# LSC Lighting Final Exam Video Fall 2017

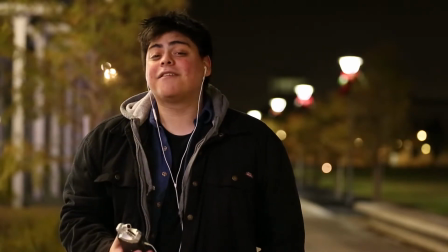And I'm out here also rolling audio because I love hearing the sound of my voice. Forever and always, we started with the safety meeting.
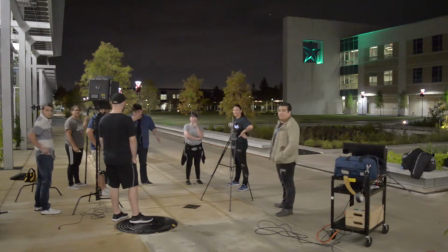In this particular meeting, we covered the basics such as line of fire, the concern when moving equipment or yourself around others, and also equipment.
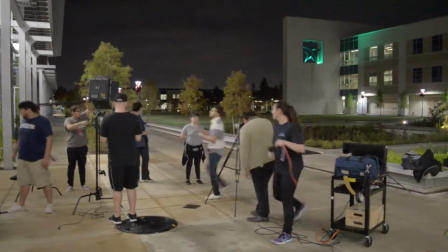Keeping an eye on trip hazards, making sure our cords had enough slack to lay flat on the ground whenever possible.
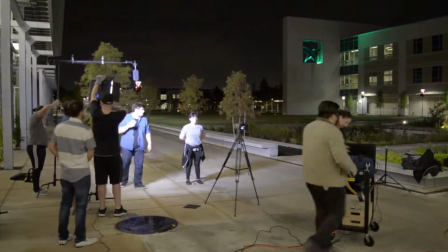In case there was a reason to place equipment higher than you could reach, we covered 3 points of contact when handling the ladder.
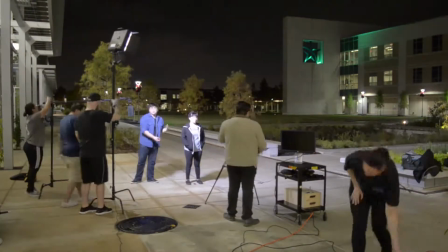Finally, remember taking pictures before and after of the location in order to better locate outlets and place the room back in order the way we found it.
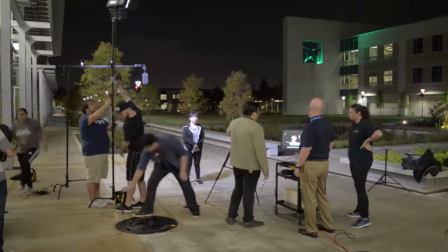And as always, gloves were a must, despite not using any hot tungstens on this particular set.
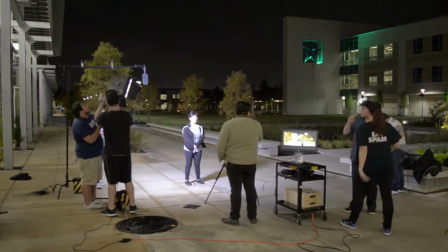Now let's talk camera settings. Normally our frame rate would be 24, meaning our shutter speed would be 1/48,
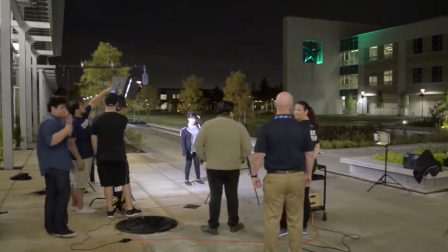but on this particular shot our frame rate was 15 frames per second, causing our shutter speed to correlate and change in kind,
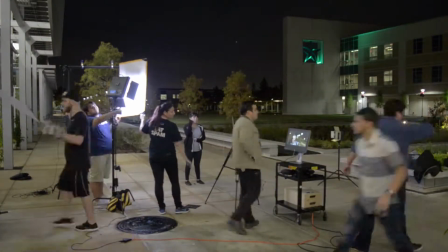thus doubling it to 1/30. Aperture was 2.8 to create our shot depth of field while still taking an appropriate amount of light to keep me looking snazzy.
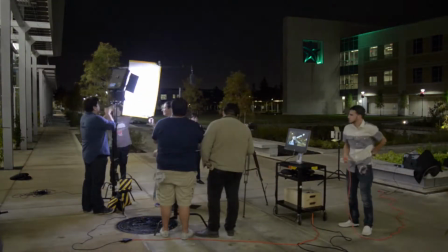With that done, we adjusted our ISO to 1600 for it all to come together. We started by setting up the camera and monitor about 4 feet in front of me and then placing me in the exact spot I was to be filmed at.
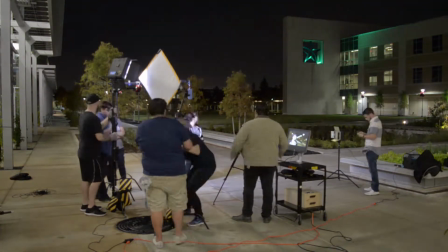Later, we changed our subject from me to our amazing colleague, Towns, so I could better direct others on where and how I wanted our lights placed.
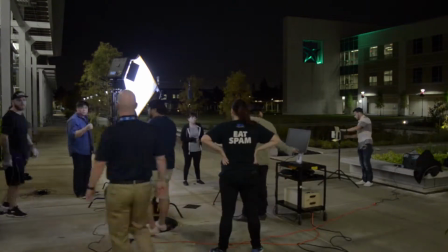We first played with the placement and intensity of our initial light before anything else.
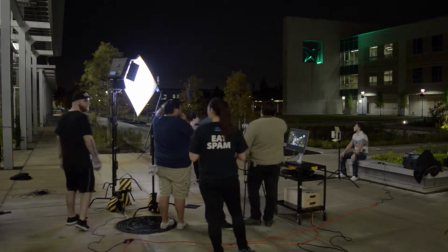The lighting questions were all LEDs, 2 being our Icon branded LEDs, 1 which acted as our key light,
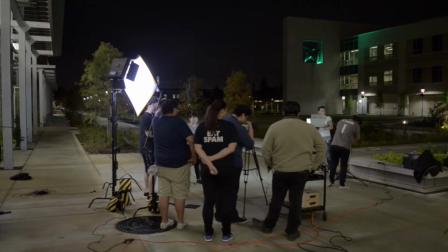being placed on a C-stand approximately 5 feet to my right diagonally and about 7 feet high,
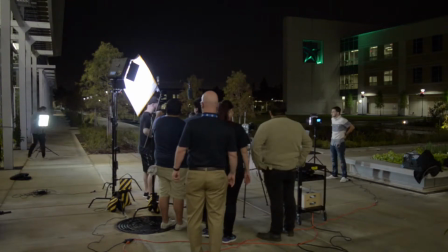tilted at a 45-degree angle with a double silk diffuser right in front of it. Also on a C-stand about a foot to the side of our key light, but similar height-wise.
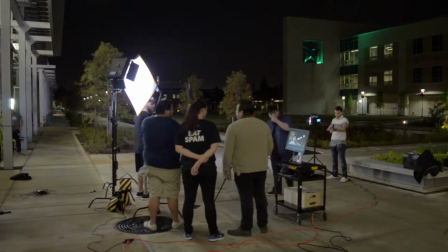After our key light was set up, we started on our backlight.
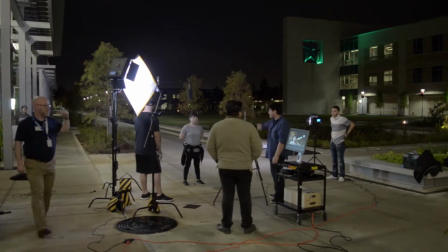Initially, we were going to use another Icon LED, but settled on our portable LED mostly the same time and have the ease of not having to run any more stingers from the outlet in the college building to our right.
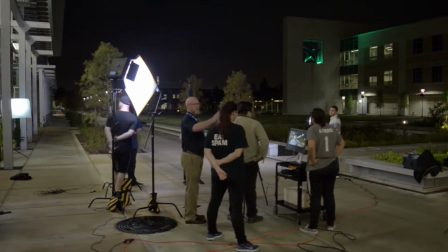We placed the LED on a stand and had it diagonally about 10 feet behind me to my right.
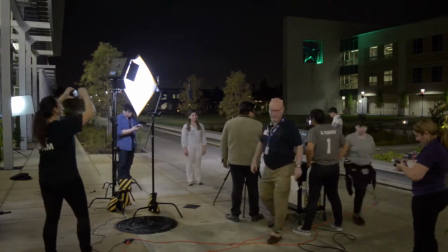The height of the light itself was only about 6 feet high, angled slightly down towards me.
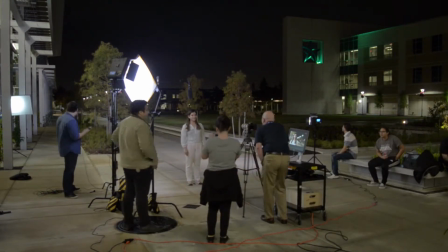This time we used a single diffusion silk that we had our guy Freddy hold in front of it to lessen the amount of overexposed light it was giving me on the cheek. Next,
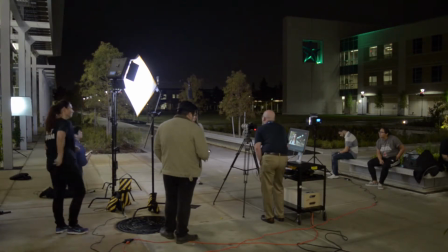for an added oomph, we came back to our second Icon LED, which was set up as a dead soldier at the time, and used it to light up the trees behind me on my right. This LED was about 4 feet away from me diagonally to my left and only 5 feet high on its stand, angled straight towards the trees.
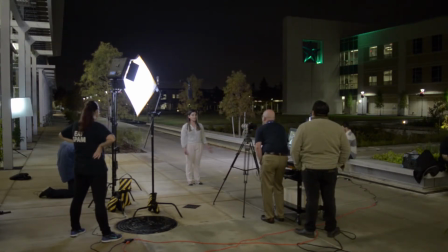All LEDs were the same 5600 color temperature in order to match the street lights in the background.
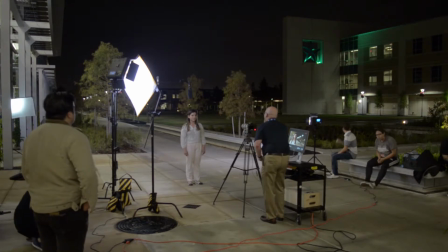Their individual intensities varied Our key light was only at 25%, our backlight was at 100%, as well as our background light.
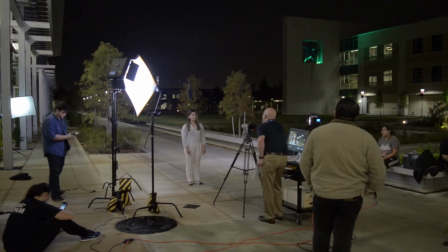The stands had a sandbag placed on them for safety, and all cords had a stinger attached to them.
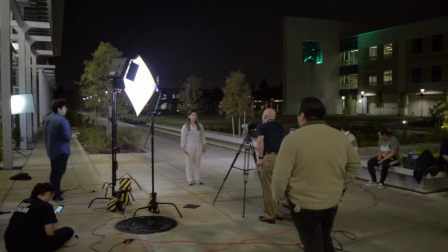Lastly, our lovely Adriana set up our C-stand about 3 feet diagonally in front of me and to my right,
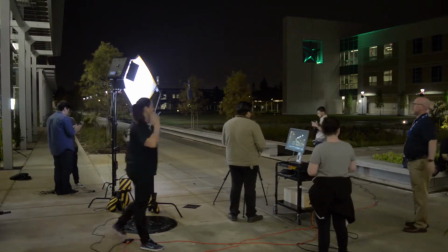and clamped our boomstick to its rod and raised it a good 7 feet in the air so the mic would be right above me,
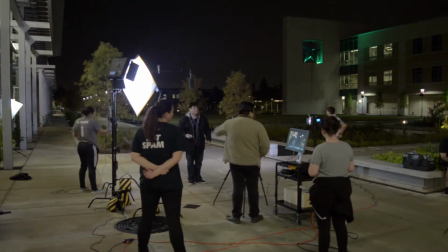but slightly directed towards my mouth in order to get a good quality of sound. Because I had been the only one to run sound in every other shot, I ran my own sound this time as well, which is why I had earphones on.
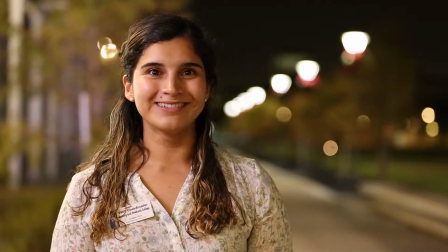With that being said, this is my night exterior shot, and this is how we achieved it.
And I'm the sound man, so.
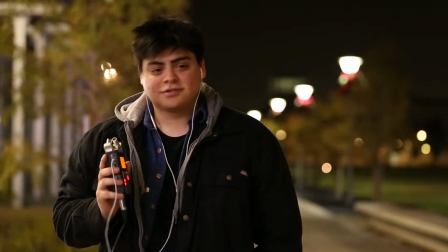Do the whole thing?
My name is Towns Lucy. I am doing the muslin lighting setup, and this is how we did it.
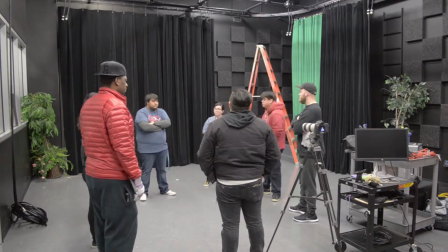So for this lighting setup, I held a safety meeting where we talked about using sandbags and tennis balls on all stands.
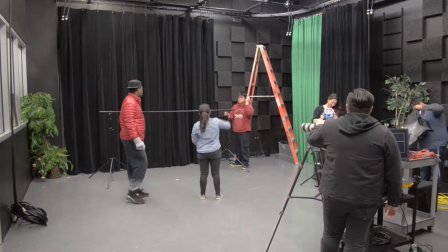I made sure everyone knew where the equipment was going to be set up so they would watch out for cables and stingers and lights above their heads.
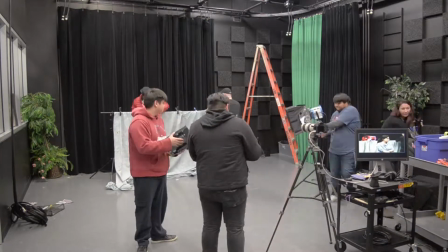I also made sure everyone wore gloves while handling the tungsten lights to protect not only themselves but the lights on them as well.
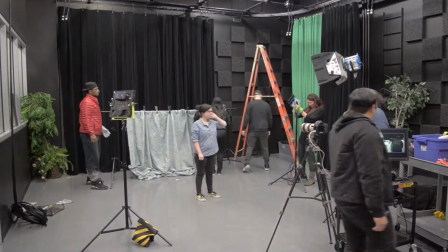After we had our meeting, we set up the muslin first. The stands were set up and the poles were attached so the muslin could be secured with a few A-clamps.
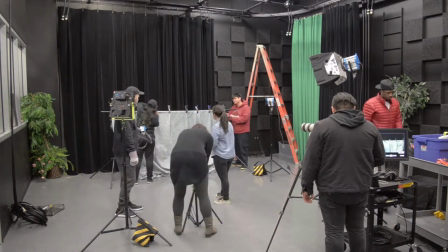The muslin was bunched together to create depth and cast shadows when it was lit.
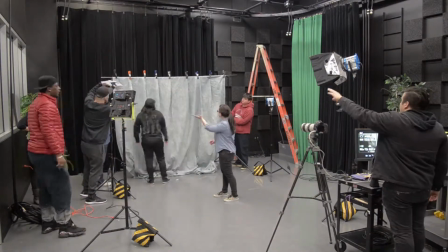The muslin was raised above my head about 6 feet behind me.
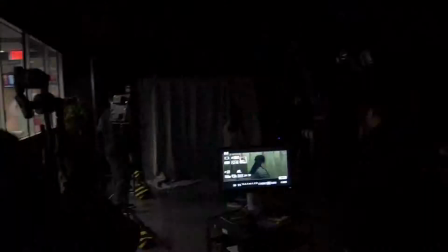For my key light, we had a
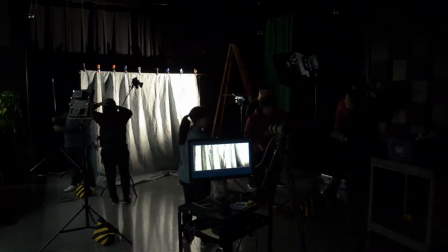650 watt tungsten to the right of the camera with a chimera over it to give me a soft diffuse light while still having great shadows.